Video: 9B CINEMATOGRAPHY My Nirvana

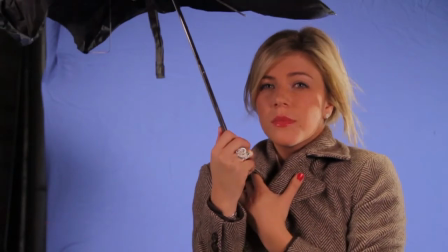So we had somebody just waving this thing off screen to simulate wind,
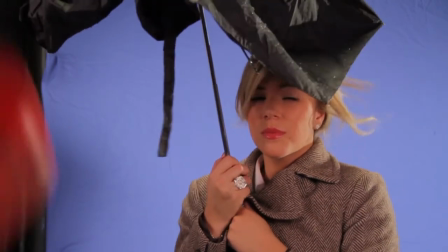and I had somebody above her with the water kind of sprinkling, so it looks like some rain was falling on her.
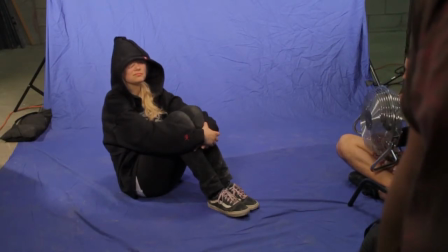And then I got a shot of this girl, a homeless girl, and just had her pretend she's leaning against the wall and looking over.
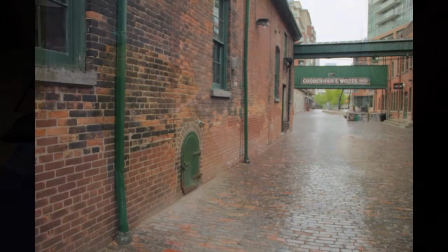And then I got a shot of the street too, that a location in Toronto.
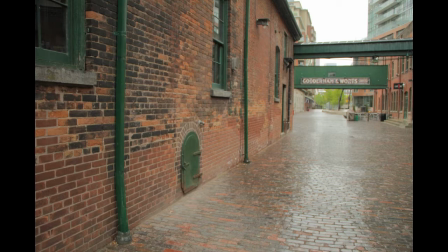And I went, early in the morning when, during the week when I knew most people would be at work. So I got these nice empty background plates. And sometimes when I didn't know exactly what height the camera should be or exactly what angle,
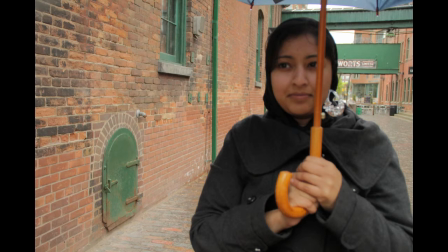I would actually ask somebody to kind of stand in and simulate, what that girl, with the umbrella is going to look like,
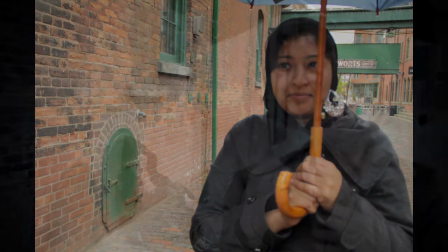so that I can kind of quickly figure out my angle. And then together, when you put all these elements together, this is how it looks.
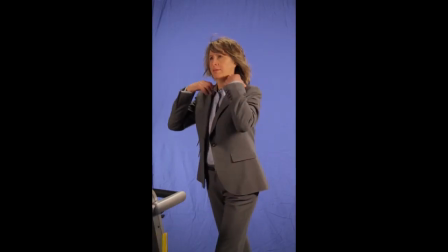Another thing I needed for a lot of the shots is just extras. So what I did is while we're shooting all the, just when we finished shooting all the stuff with the band, we asked also the band members to bring like their relatives, friends, anybody who was available that day,
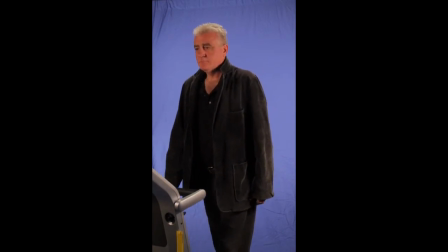and we just have them basically walk on this treadmill, and we filmed them from different angles.
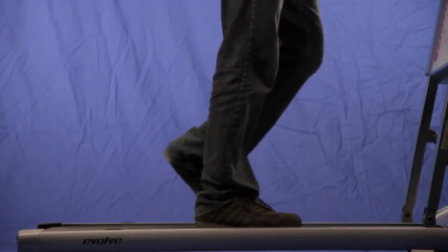For example, I got some shots here of people's just feet. So I knew, if I had some shots of just the feet, I had it,
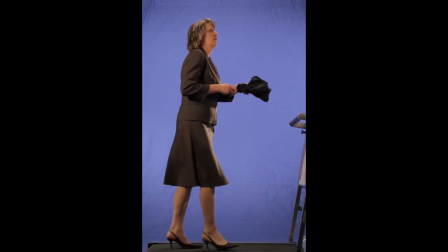upper body, and even some full body shots, and all kinds of different people. I tried different outfits on, and different angles,
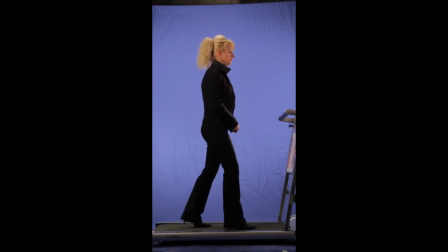and this allowed me later on to kind of just cut out individuals and place them into some of my shots, and to make it look like the streets were actually populated.